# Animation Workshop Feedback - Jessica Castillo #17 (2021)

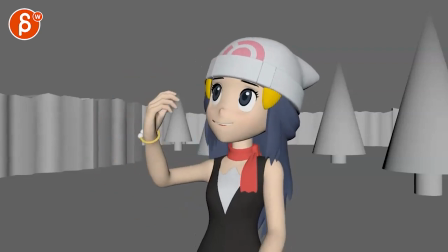Alrighty, let's watch this in full first. And oh, that's super cute.
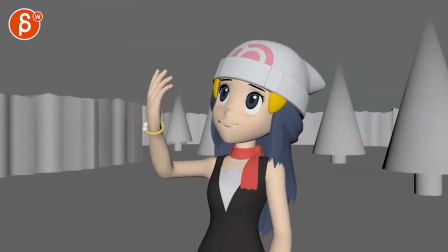I think the main impression, since you're mentioning it, this is pretty much done. I'm going for some polishy notes.
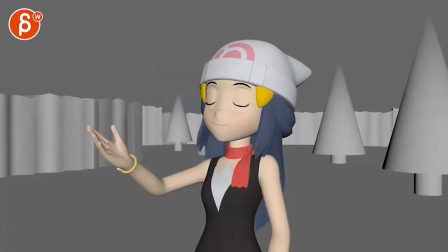There's some really nice movement and break up in there. I think
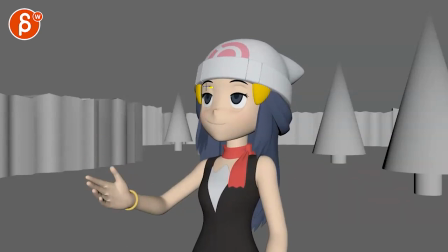you can afford to have like a one frame ease in that will give you a bit of an offset. Not like a crazy offset blink. I would also, let's see here, not ease in. I would ease into that, but then have a harsh close and then ease out of that.
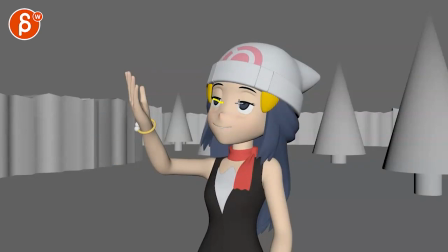And again, even this here would be like one frame lower than the other. This guy would be lower here.
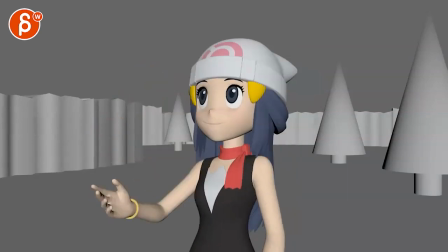Just a bit. Slight. It feels also a bit mechanical in its closing and opening. And then that mouth feels like it has the same width when it opens. So you could have, you know, a bit asymmetry, maybe this corner a bit wider here.
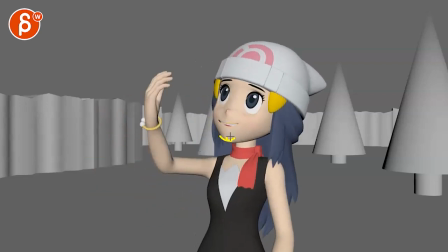And then it opens up into like a slight rotational change in the jaw and into this, but still gave it some asymmetry.
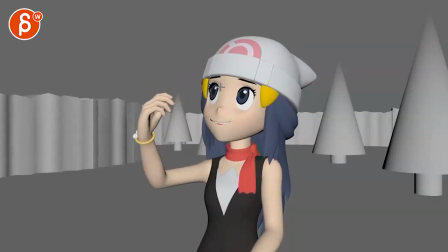Like everything feels very symmetrical. I don't know if that rig, I haven't animated this rig or looked at that rig, so I don't know if you can push that a bit further in there.
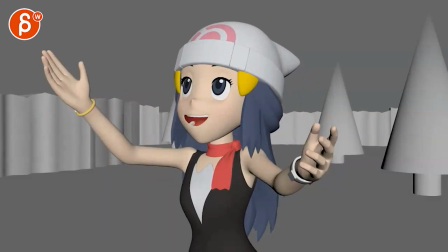And then there's something where
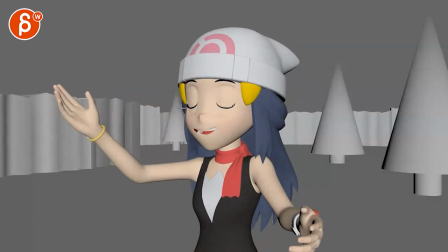that expression here, and then despite, or except for the slight eyebrow raise,
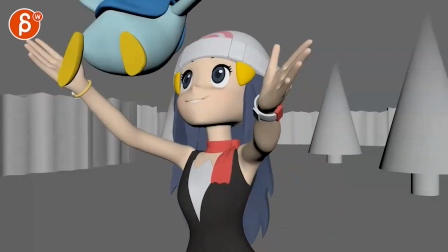which is a bummer as we start to lose them, she is kind of in the same realm,
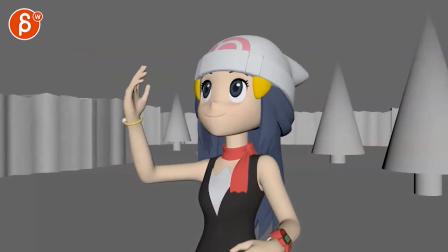right? This is a bit bigger. Then we have this one.
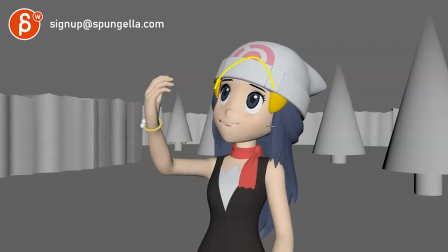Let me draw this so I get some bookmarks for myself as well, right?
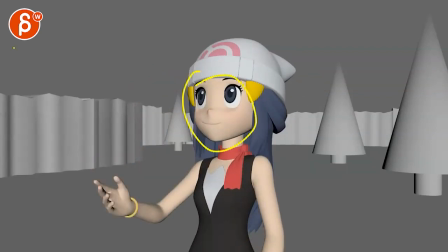So when you have this, and if I go from bookmark to bookmark,
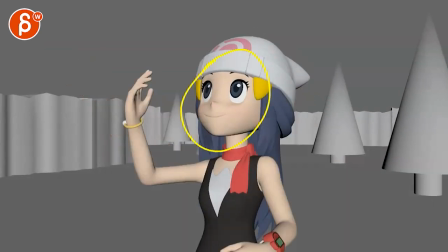I just feel like there is a bit of change there.
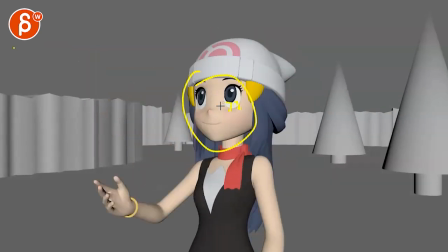But for instance, if you look at the eyes, how much white we have here, there's no real change. So for polishy stuff, I would still have slight changes in, like, that's a certain state of mind.
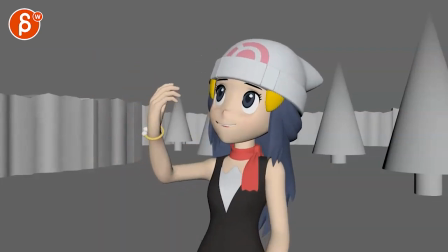And then she realizes, and we can see this with the eye darts, that okay, it's coming.
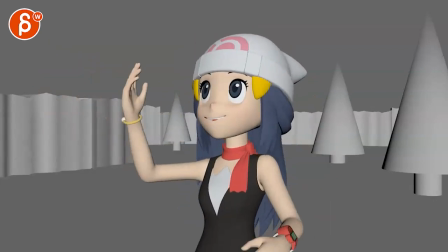So there's a bit of a gradual move into maybe this, and then you have that big change of expression, if that makes sense.
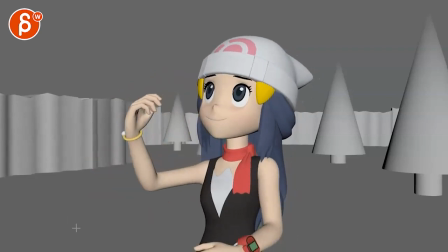It just feels a bit too similar throughout all of this. It's good stuff in the hair.
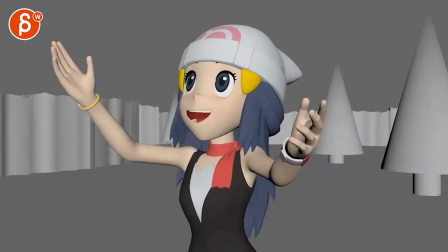Personally, I would almost stay, and I know she wants to grab it,
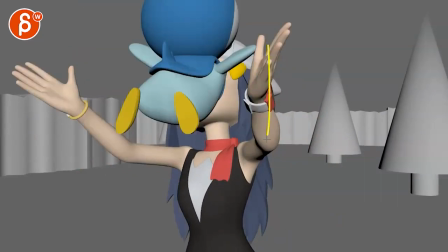and it's good that you have asymmetry there and you only get to the symmetrical aspect right at the end.
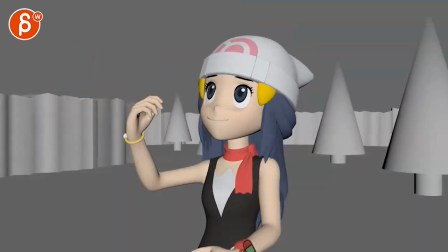I guess it's okay. I was hoping for something maybe a bit stronger. I would offset fingers a bit though, maybe a bit some stronger grouping, but also so they don't move all at the same time.
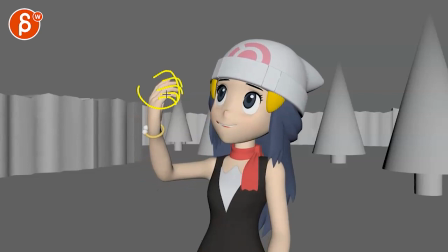Not that you have to do some crazy pinky first, like some crazy fanning of 1, 2, 3, 4, but still some little changes.
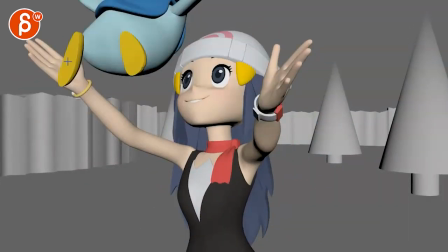And then just for readability, like right at the end, I would actually really spread these out.
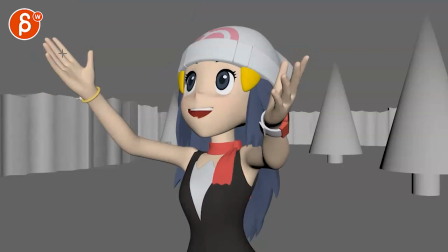It's like, it could be like this, and even then maybe like the index would be further out,
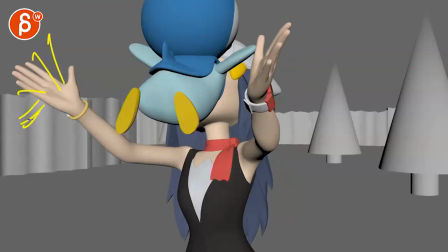and then right before the catch you would really bring them out there for this moment of like maybe two frames shabong,
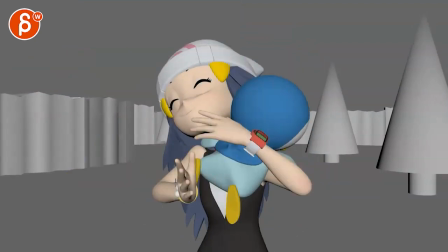into that. So this, it just feels a bit default throughout.
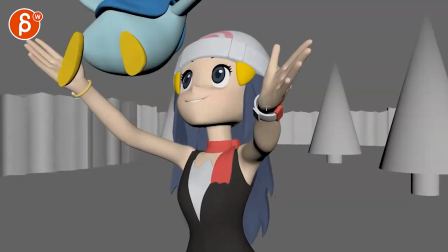So some stronger finger pose I think would be nice. That's nice in terms of that, just kind of pushing things just a tad more.
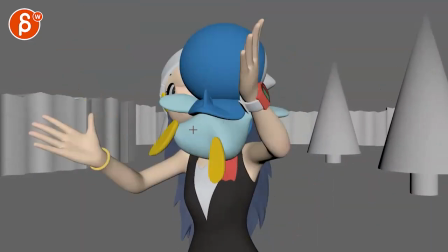There's something where, and I know, there's something where I would ease in less.
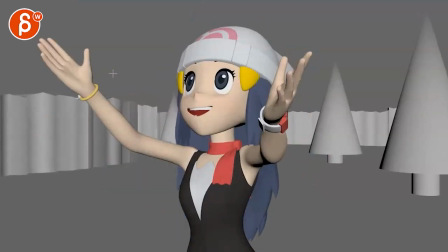There's definitely a pow, like an entrance, because you pop into one frame like this. I don't think you need one here for a soft entrance. I think it's okay.
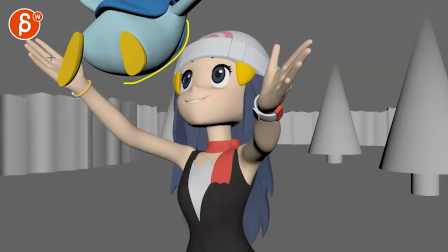But then there's this feeling of, okay, if that's here, it must be way over there. And then the next one is here. So to me, you're already easing in terms of that spacing, if you see this, right?
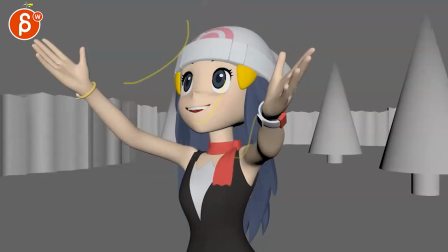It's way, way beyond the screen.
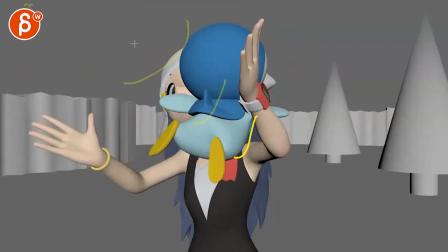And we're easing in as opposed to accelerating. So to me, I would push out a bit more.
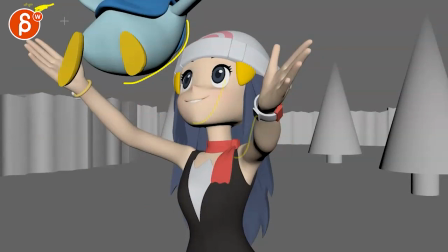You might have to do a little foot here or something, or the belly. And just kind of accelerate into this.
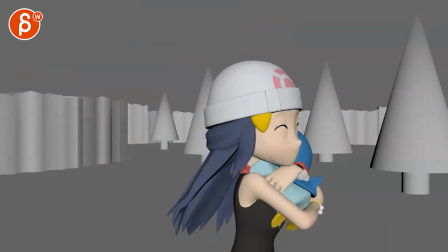Because it's not only the ease in, but it's also just that overall soft feel where I would almost,
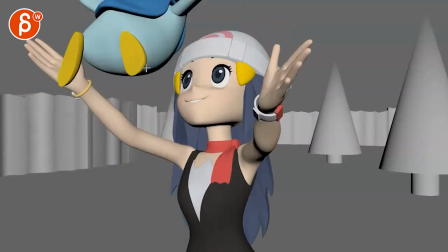again, not that this guy's huge and heavy, but enough of a acceleration from here.
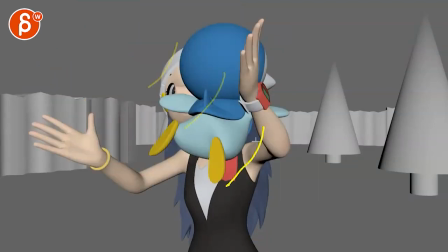And the next one, it would already be on the shoulder, maybe push that arm down,
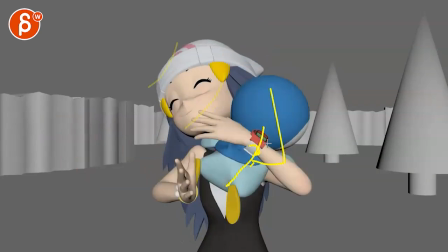boom, and then have the next frame actually be this one, head already down, a bit of a stronger collapse,
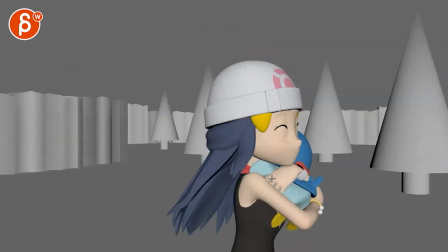feet up, boom, a bit of a stronger impact. This feels all just a bit soft.
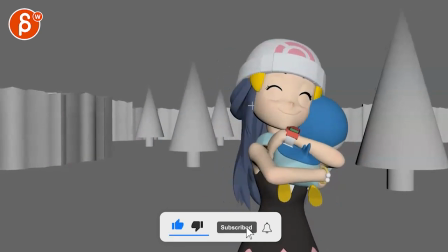This is super cute too. Then it just feels a bit like we're stuck in this pose again.
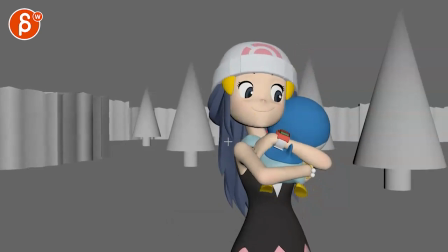Gotta think on and skinning off. where through this and this, I feel like you could have a bit more variation.
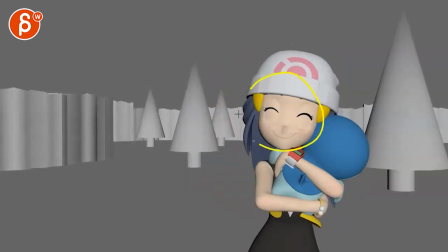She's in this pose,
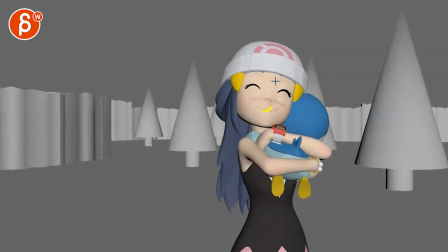and that last little would be a slight change in the eyebrows and the mouth a bit, and maybe like a last squeeze of shoulder up. And then as she gets out of that feeling, shoulders would go down.
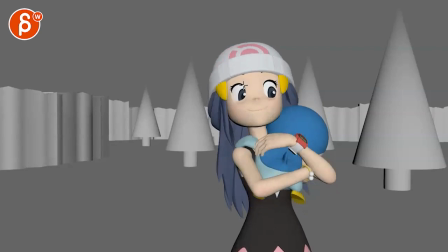There's already a bit of a slight change in the mouth. So she's not stuck. Again, she feels like this is just one pose throughout the whole thing.
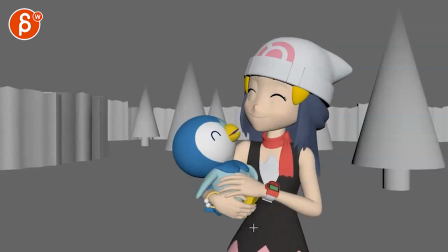She's almost looking at me at the camera here. Watch out. Yeah, it just feels like everything's a bit timid in terms of the mouth.
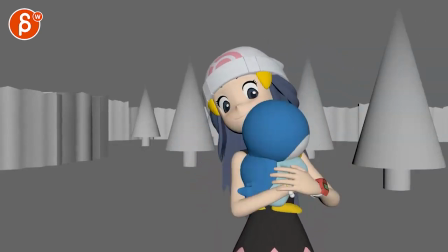But maybe that's a rig thing. Even this. So I think in terms of polish, it'll be that.
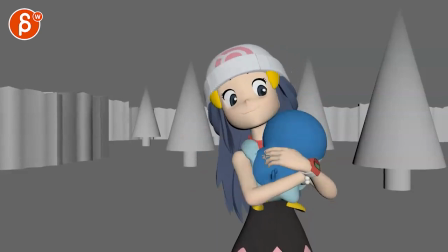And then it gets a bit wobbly and poppy spacing-wise. Watch that head. It goes... You rotate and go down and then goes to the left, little intersection, and then out towards us,
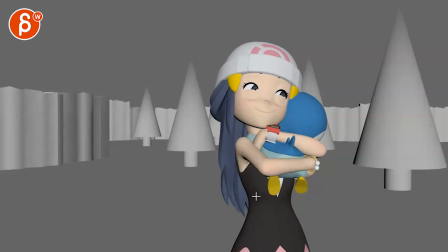to the right, and then to the left again. But this moment, something wiggly poppy through there.
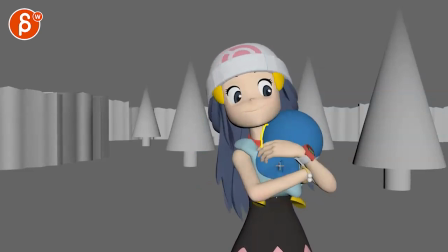You can even see the spacing of that tail goes down straight and then down.
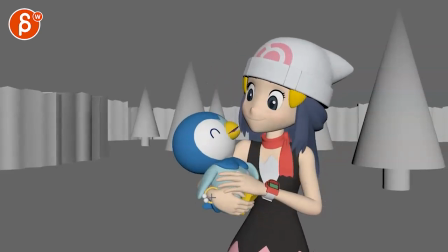Those are your arcs. And even that change through there just feels a bit soft,
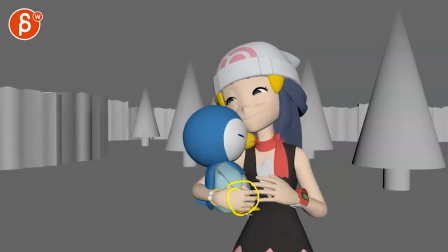where she doesn't quite feel like she's holding on to it, and it's kind of rotating up. I don't quite buy the connection point. She would still have to have the fingers underneath or a tighter grip. It just feels all a bit soft through there. This is super cute.
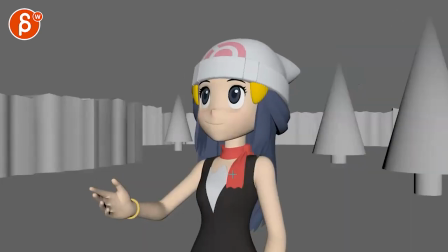I love that. Ending is super cute. Yeah, I love all that.
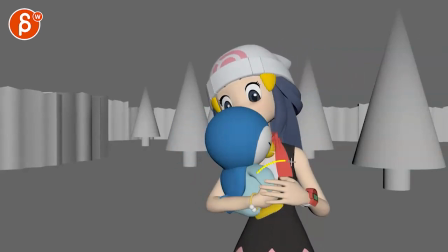Finger-wise, again, you can have a little bit of a stronger pose. It was all a bit defaulty.
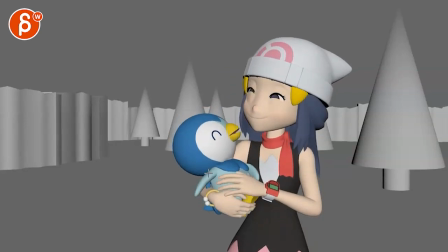Even this, like one finger could be further up than the other ones. Just kind of look at some more polishy finger stuff.
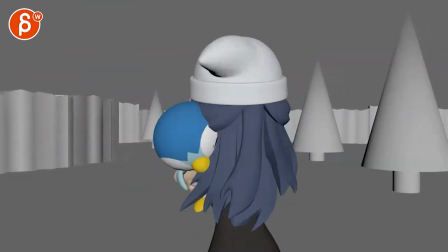And that's kind of that. All right, thanks. All right, there's an email. You can sign up. You can start whenever you want. You can submit whenever you want. You get 16 submissions. Either way, a like and subscribe would be awesome. All right, thank you.